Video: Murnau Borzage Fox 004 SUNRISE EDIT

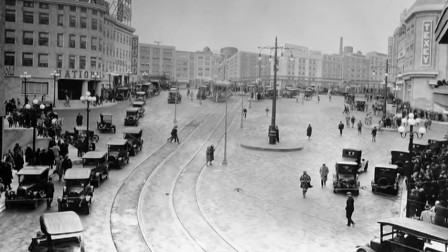[4:02]
So, as one cinematographer put it,
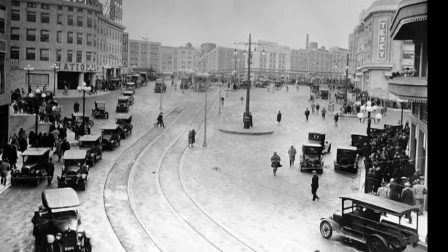[4:05]
if you tried to go through a doorway that you see at the back of the image, you couldn't, it was so tiny.
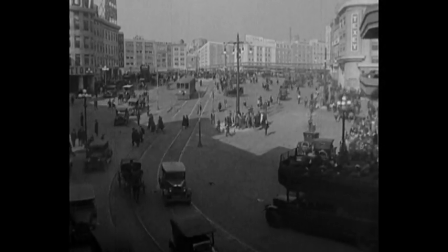[4:11]
But you couldn't tell, it was like a Renaissance painting, shaped toward a vanishing point.
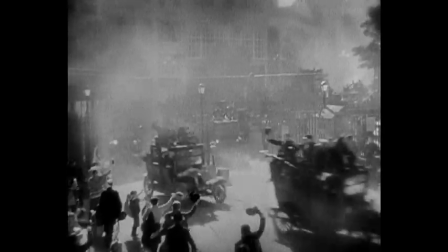[4:18]
The sets of Sunrise were also used in 7th Heaven, where the taxes of Paris are mobilized to bring the troops to the front.
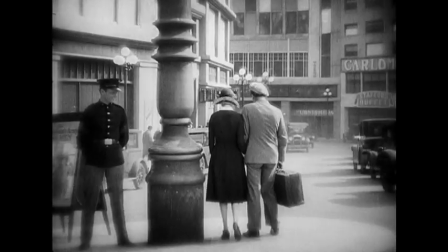[4:27]
And then, of course, John Ford used it for Four Sons. Many Fox films, of course, used this incredible setting afterwards.
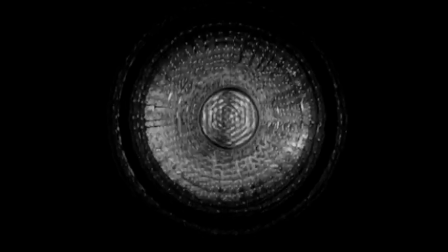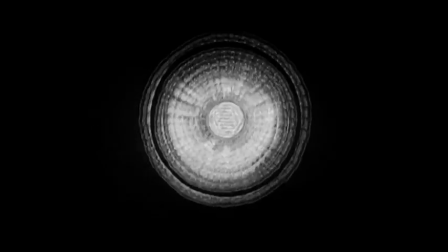[4:40]
Murnau was not a realistic kind of filmmaker, but a filmmaker who delighted in an artistic approach to telling a story. The art director was a major exponent of recreating the world in the studio.
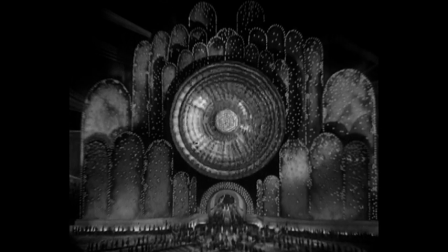[4:55]
He created this kind of world within a world. This idea of wanting to create a world that is of really no one space,
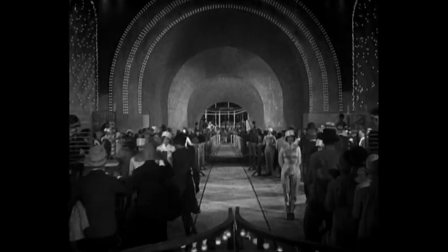[5:03]
but of everywhere, a universal language, to be everywhere and nowhere at the same time.
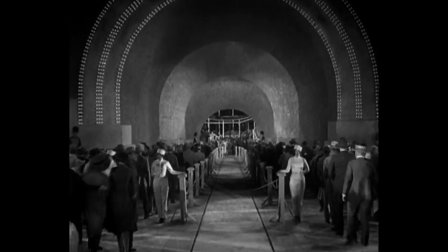[5:10]
And Sunrise contains all of that. His cameraman, Charles Roescher and Carol Stvist, must have just reveled in working with Murnau.
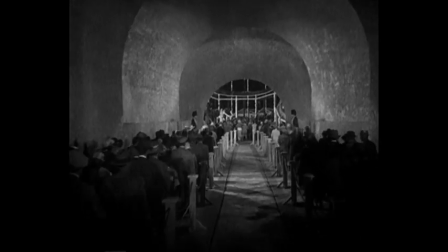[5:18]
There's a term that directors use for an intricate shot, which is called a special.
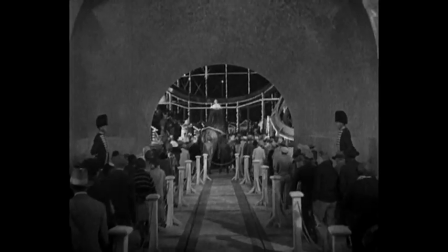[5:24]
A special is a shot that is pre-designed and they take sometimes several days to shoot.
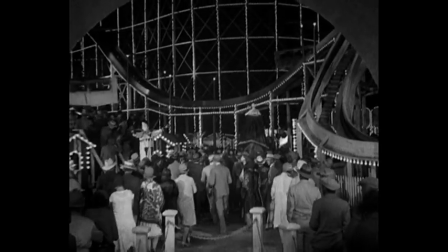[5:32]
Sunrise is full of specials. There must be a dozen of them in there.
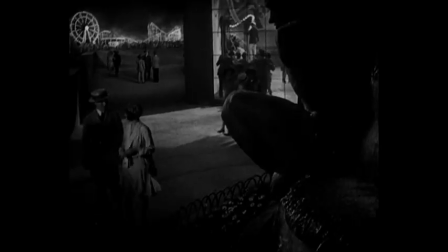[5:37]
Intricate shots where the equipment and the sets and everything had to be built sometimes months in advance.
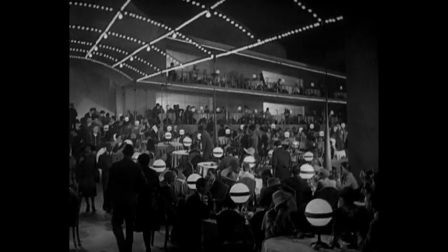[5:45]
Charles Roescher, the cameraman, wrote afterwards that in order to get as great a sense of depth as possible,
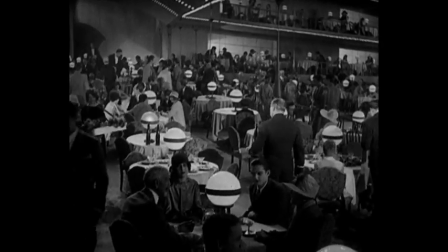[5:53]
They would do things like the light bulbs in the scene would be smaller and smaller as you moved into the distance,
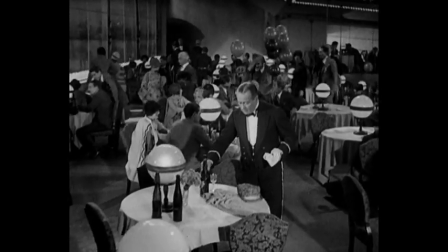[6:01]
and the people in the background would be shorter. Sunrise was one of the earliest films that had traveling match shots.
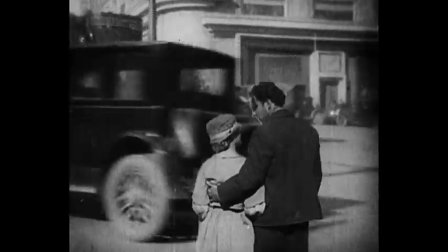[6:09]
The figure is actually placed into a background, and the background can be filled in behind them as they move.
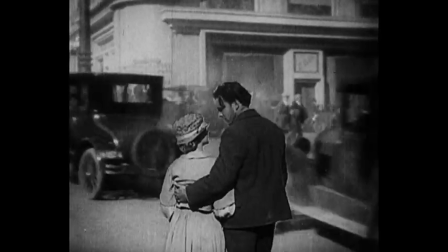[6:14]
But it was extremely difficult to do that. Someone is taking you on a ride cinematically.
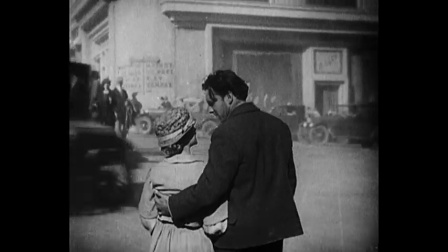[6:21]
They are using the medium. You enter into it and you move. It never rests.
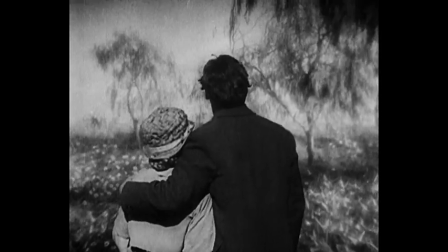[6:27]
When you watch this film, imagine how intrusive it would be if you actually heard one of these characters speak.
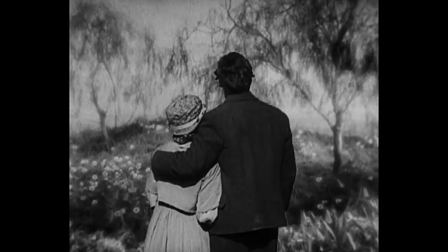[6:36]
These components created a transcendent type of production. It changed everything.
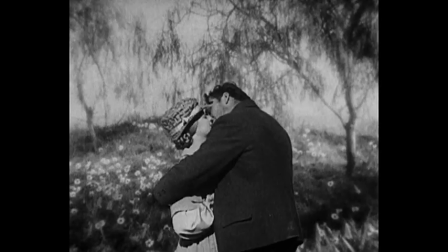[6:44]
Murnau has developed an almost separate vocabulary of film.
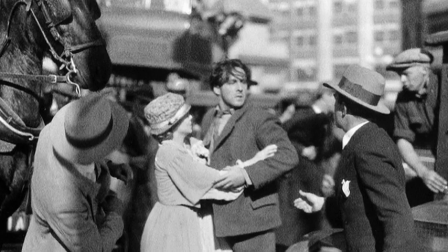[6:48]
It's similar to where movies are going, but not quite the same thing.
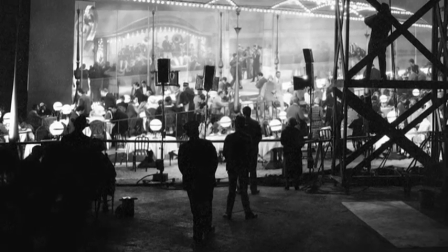[6:55]
In the late teens, early 20s, they began showing films to audiences to see what the reaction would be.
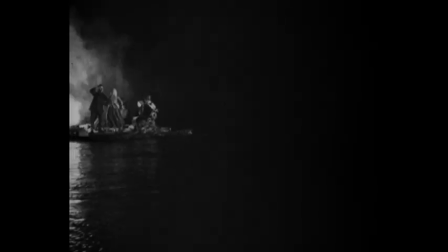[7:04]
Sunrise was previewed south of San Francisco in March of 1927.
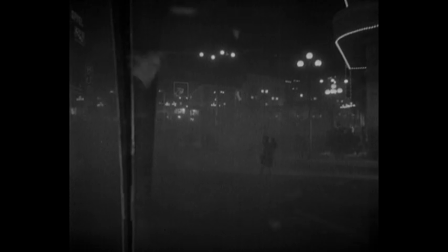[7:09]
The general questions that they asked would be, well, did you like the movie, and did you like the characters,
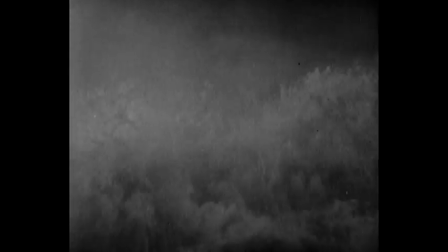[7:16]
and did you like the actors who played the characters, and what did you think of the ending, and that sort of thing.
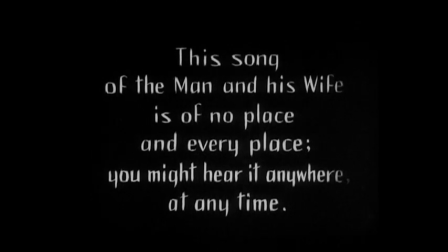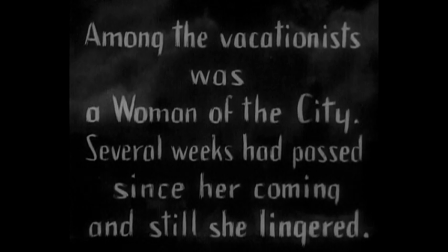[7:30]
There aren't very many titles in Sunrise, but there were fewer titles,
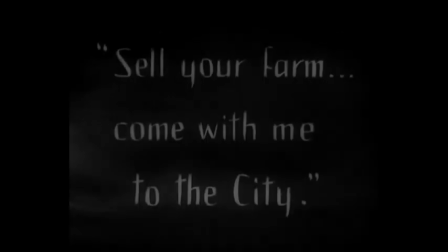[7:35]
I think six fewer, in the version that was previewed in March.
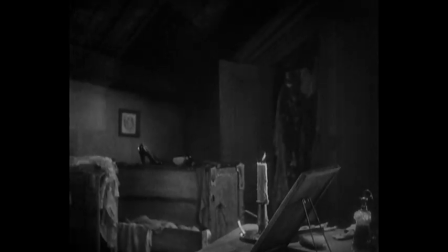[7:39]
They decided, after seeing the film and seeing the audience's response,
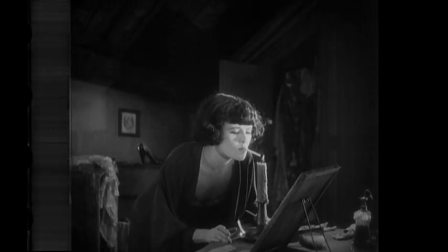[7:44]
that this would be a great film to feature the first movie-tone score.
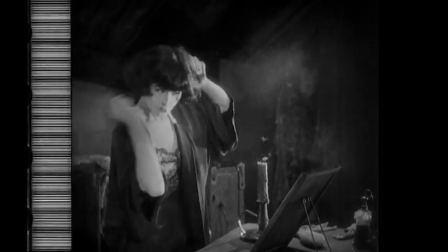[7:50]
Sunrise was meant to be a silent film. We don't know when the idea to add a synchronized score, we don't know when that decision was made.